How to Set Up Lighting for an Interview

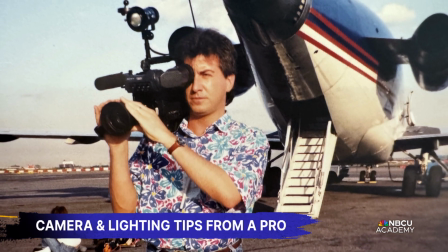(0:00)
I remember when I first got the job, the person that brought me on said, "Are you ready for an adventure?" And boy, she sure was right.
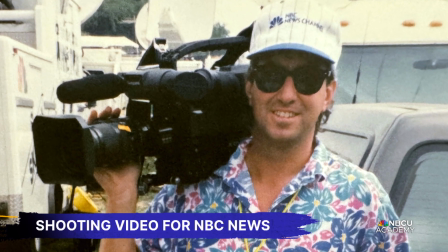(0:09)
I've been at NBC for 42 years now. I would get a call once a week, wake me up, middle of the night, "Can you go here?
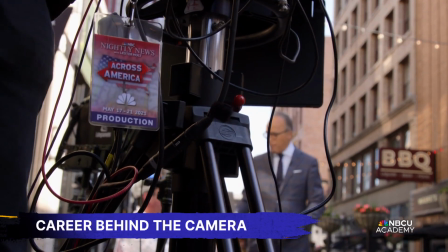(0:18)
Can you go there?" We'd shoot for NBC Nightly News, we'd shoot for Today Show, we'd shoot for Dateline.
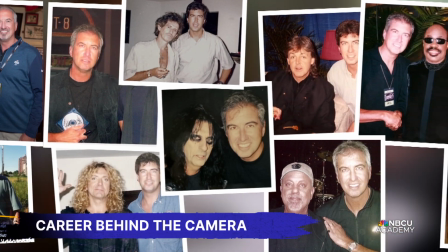(0:23)
I've met every president since Nixon, every rock star, every movie star, famous directors, and then regular people on the street that have made my life so much more fulfilling because they're part of the stories that we tell in the news.
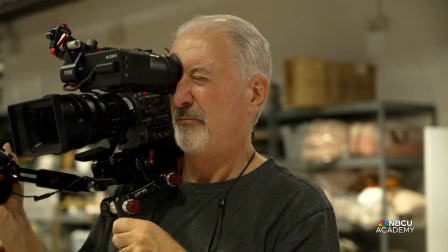(0:37) Hey, look, there's a guy with a camera.
First thing I do is when I walk into an environment is I check out the scene.
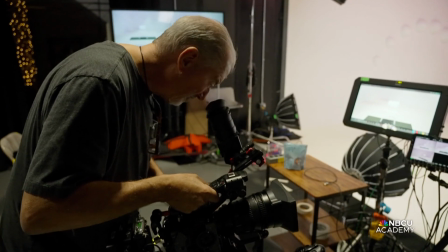(0:44)
I look around and I see what I can do. So I'll look at the lighting in the room. I'll see if there's enough light. There's enough light coming in the window. Do I need lights?
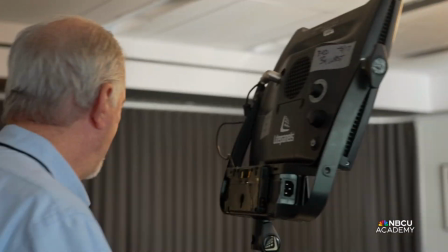(0:56)
I like to just light things with different ratios of light on people's faces. Essentially, you need 3 lights to light an interview.
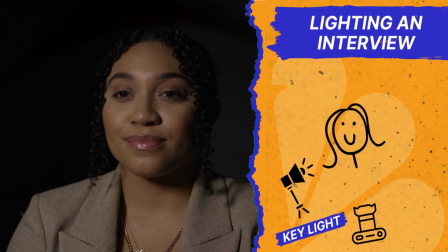(1:06)
You need a key light, which basically sits off to the side, and it lights the dark side of your face.
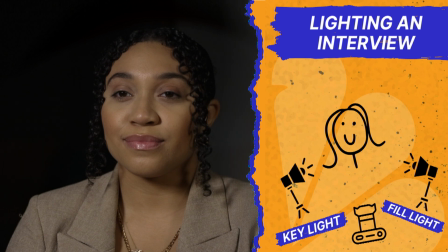(1:12)
And then we come in with a little fill light on this side. It doesn't have to equal the intensity of this light. It just has to fill a little bit to give a more dynamic look.
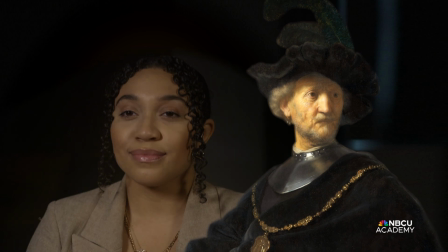(1:22)
If you look at a lot of Rembrandt's paintings, the light is coming from a certain direction, and that's basically what's lighting the person.
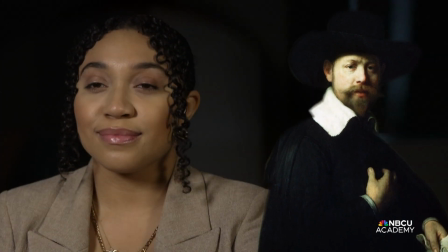(1:29)
The other side is kind of dark, so it gives a 3-dimensional look. The third light is called a hair light or a backlight.
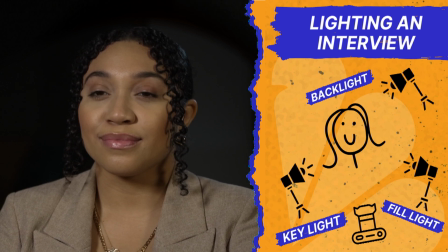(1:35)
Essentially, it separates you out from the background. You want to make it look like it's not lit. That's the whole point. You want to make it look natural, but with a little craftiness in there.
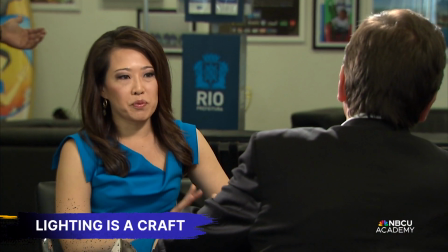(1:47)
I'll look at different backgrounds, so to speak. I'll look to see if I need props.
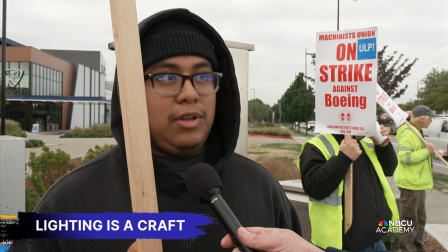(1:52)
Do I need something in the shot to help the shot look better? Because a lot of times we go in and it's just a blank wall.
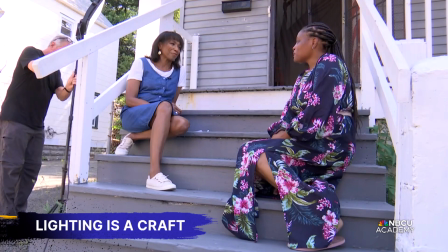(1:58)
It's like, what do I do with that? There's a lot I can do. I can light backgrounds, I can put different lighting up, but essentially as long as your person's in focus,
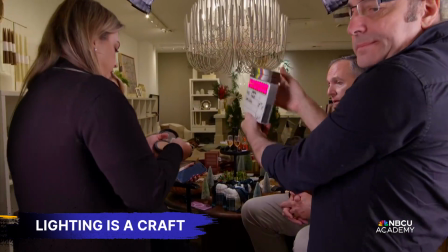(2:07)
it looks good to you, and you have control of your camera and what it can do,
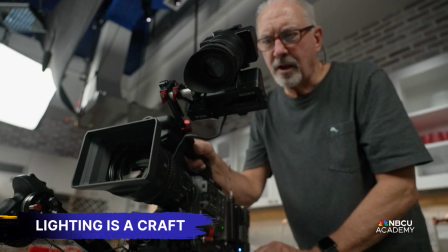(2:11)
different lenses, give you different looks, it's usually going to be okay.
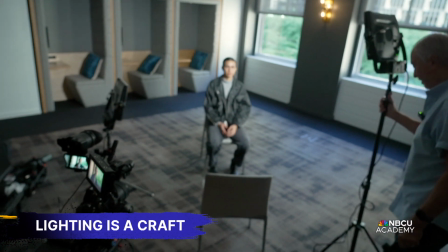(2:16)
The job becomes a craft. It's not just turning on a camera and shooting, it's creating a look.
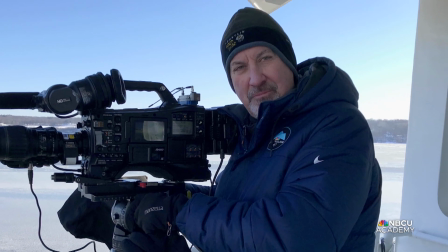(2:23)
You have to think like a journalist. The number one piece of advice is to be curious, is to ask questions and get to the bottom of things.
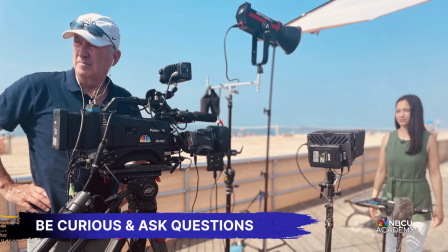(2:33)
You can't just show up and turn a camera on and shoot. You have to ask questions, you have to ask follow-up questions.
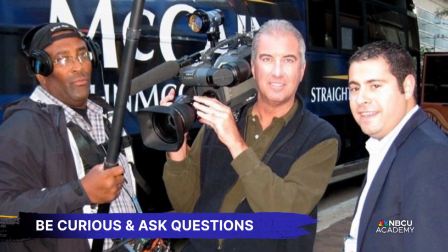(2:39)
This way it'll give you an idea of what you need to shoot to satisfy a producer.
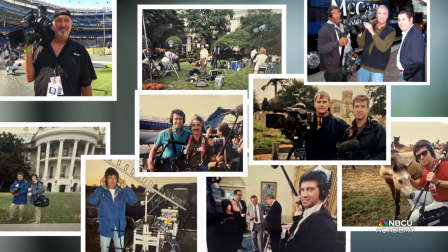(2:47)
It's not going to work every day 9 to 5 or doing some desk job. It's just the unknown. I don't know what I'm getting next. I don't know where I'm going next. I don't know who I'm meeting next.
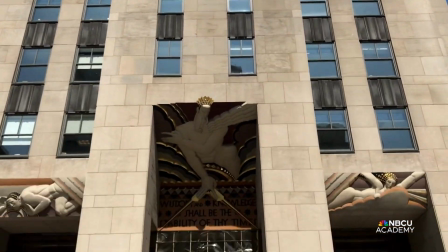(2:57)
And I like that. When I was young, my dad brought me here to NBC to see the tour.
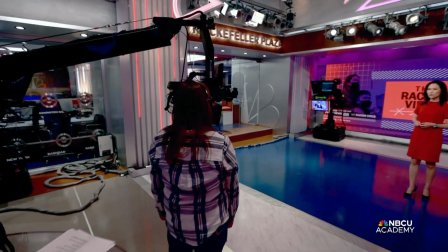(3:03)
I got to see the behind the scenes of how things operated, what the guys did, what the engineers did.
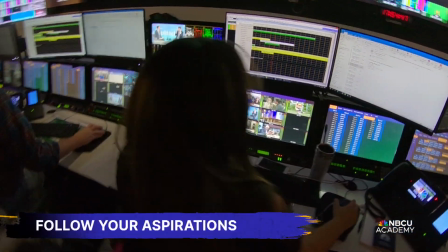(3:09)
And I ended up working here.
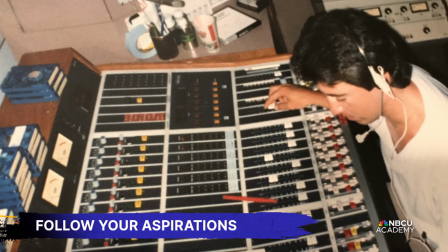(3:11)
It's amazing that I ended up coming to the place that I revered when I was a child, when my dad brought me here. Wow, I want to do that.
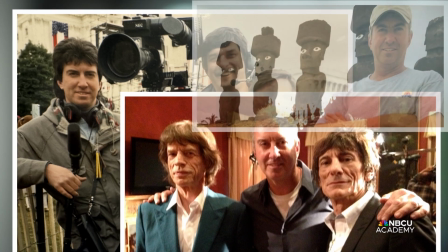(3:20)
It's been a front row ticket to events, to people, to all kinds of stuff that's going on in the world that I've had opportunity to witness.